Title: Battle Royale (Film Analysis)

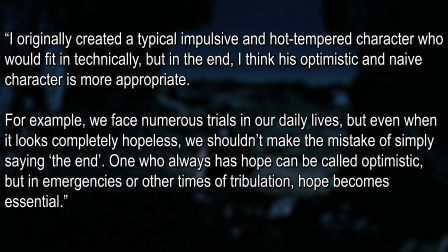32:08 In the words of Takami, the author, I originally created a hot-tempered character who would fit in technically, but in the end I think his optimistic and naive character is more appropriate. We face numerous trials in our daily lives, but even when it looks completely hopeless,
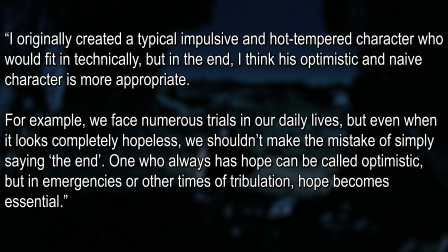32:26 we shouldn't make the mistake of simply saying the end. One who always has hope can be called optimistic, but in emergencies or other times of tribulation, hope becomes essential.
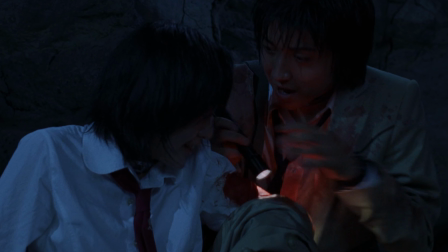32:39 I've seen many complain that Shuya is an idiot. But again, I must remind you,
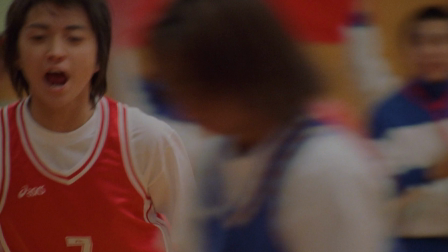32:45 he is 15 years old and that he has a deep connection with these students, his peers.
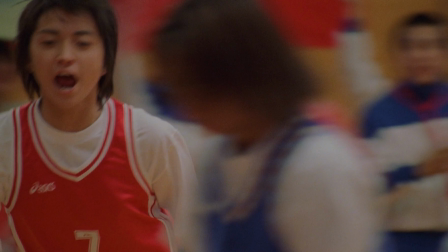32:52 He plays sports with them. He goes to class with them, sees them practically every day.
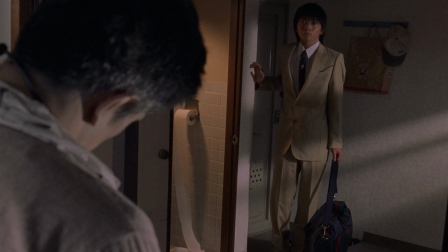32:57 And in this version, he's also still struggling with the loss of his father. So we can infer that those connections are incredibly important for him right now.
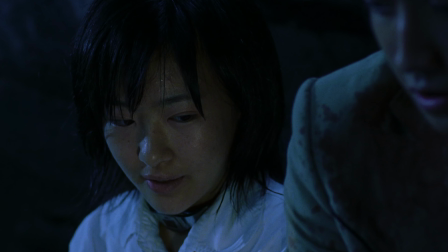33:06 And Noriko, the smartest character in the whole story, voices her realistic worries, the biggest question of the entire story. We know these students in class, and we share plenty of time with them at school,
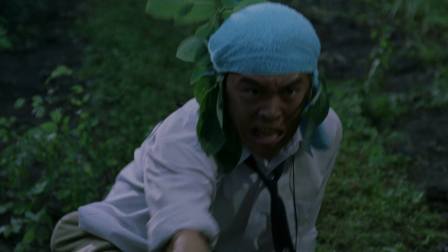33:20 but do we really know what's in their heart?
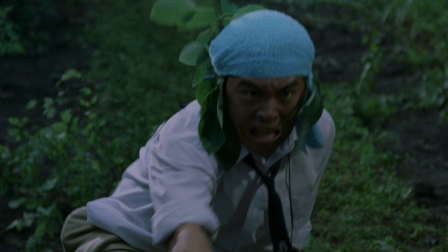33:25 Do we know who they are by themselves behind closed doors? Are they really the type to play this game?
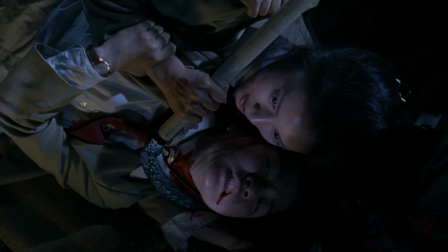33:32 The type who could kill their other classmates.
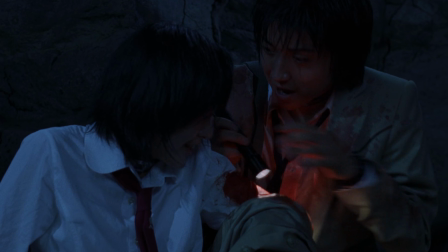33:35 Optimism is good and a great trait for Shuya to have, but Noriko keeps reeling him back to reality. Not in a cynical, all-hope-is-lost manner, but one that states that they need to be cautious in this game,
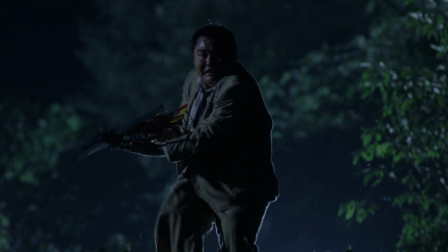33:51 because there are sketchy people who can turn. Look at Akamatsu, a sweet guy who wouldn't even hurt a fly, snapped almost instantly and took the first lives of the game.
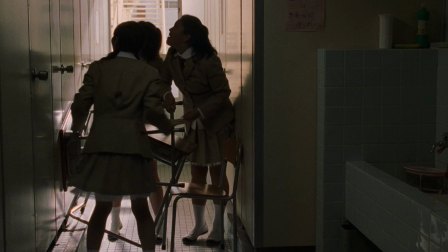34:05 The film added a layer of Noriko being a victim to bullying, which I really don't think was entirely necessary.
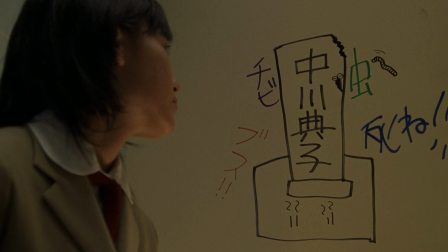34:13 She really could have just said these lines without the added layer, and we'd believe her.
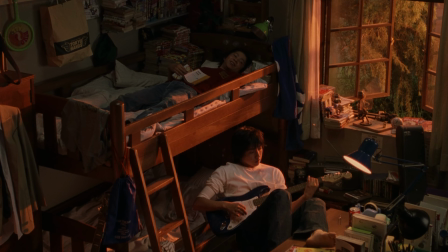34:19 The film does give more implications that Shuya also likes Noriko,
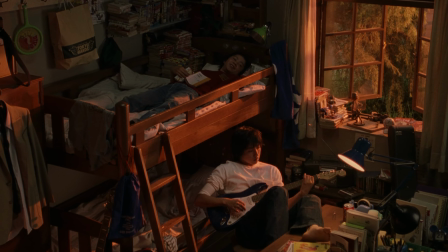34:23 but the main focus is to understand why protecting her means so much to Shuya.
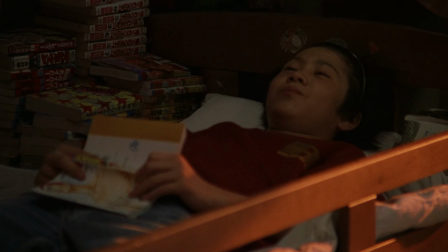34:29 He's not just protecting her for himself, or because he likes her,
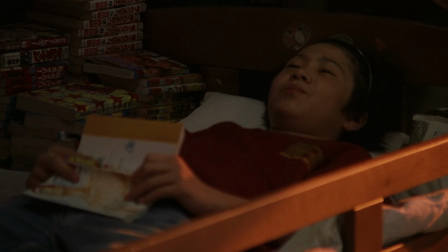34:33 but because she's the girl who his best friend, his brother, loved.
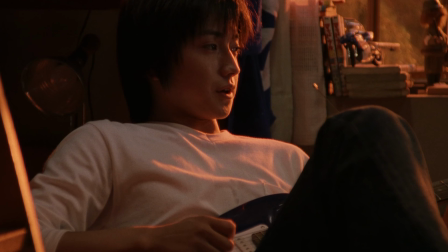34:39 And now he's gone. Shuya feels that this is all he can do for Nobu.
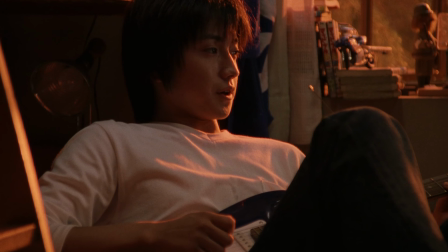34:45 I like the details in this room as well. Shuya playing guitar, which was a major part of his character in the novel that the movie doesn't really dwell on.
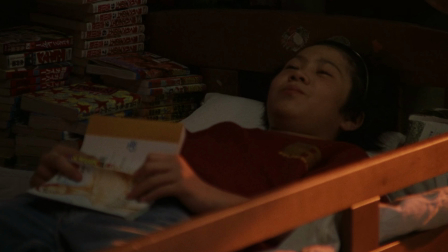34:54 And look at all the manga by Nobu's bed. There's kind of a contrast here between hobbies of these characters.
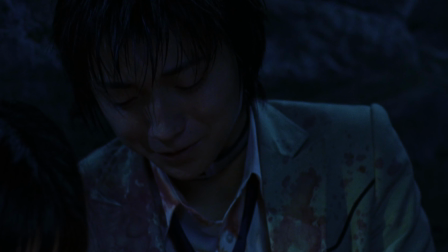35:00 Although it is strange that Nobu is the one to teach Shuya how to play guitar in this version. Again, this movie did a lot of weird things with Nobu. Notice that Shuya is still wearing his best friend's blood on his clothes.
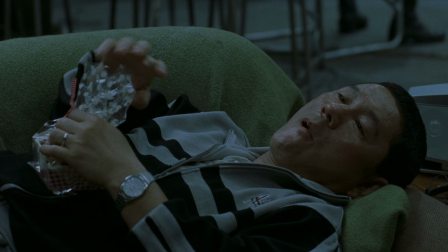35:14 Speaking of Noduko, pay attention to Kitano. He seems to eat a cookie to signify every time his student dies and refuses to share them.
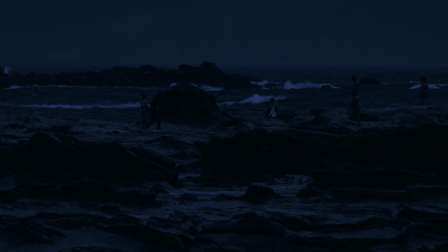35:24 Kiriyama killing the Mize gang would be the equivalent of the coin toss scene.
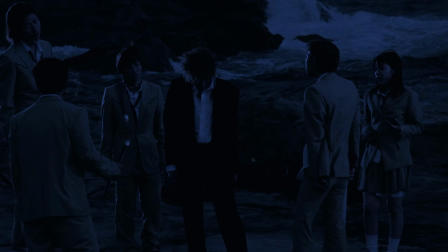35:28 It is a pretty effective way to show how fearful we should be of the villain,
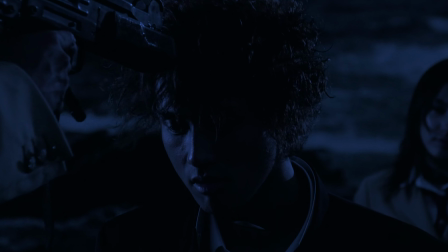35:33 one showing no signs of fear or concern even when multiple guns are aimed at him, and no worthwhile weapon in his bag.
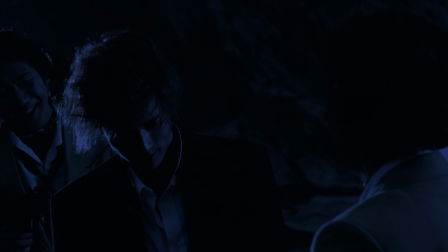35:42 Notice how he smiles every tap he gets with the fan.
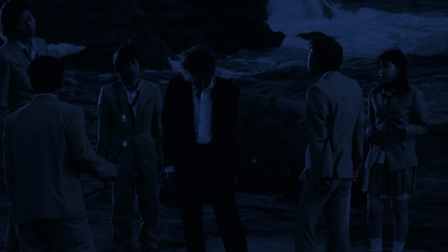35:46 What's really fascinating here is that Numai states that no one is killing anyone here.
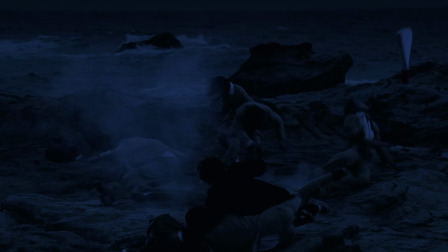35:52 And while these are supposed to be the delinquent gang, are we to believe that they had no intention of playing the game?
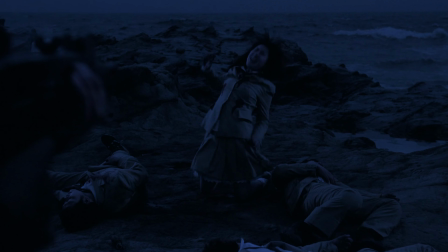35:59 Perhaps they were planning some rebellion against Kitano. I'm pretty sure her death is used for the poster that we see in Shaun of the Dead.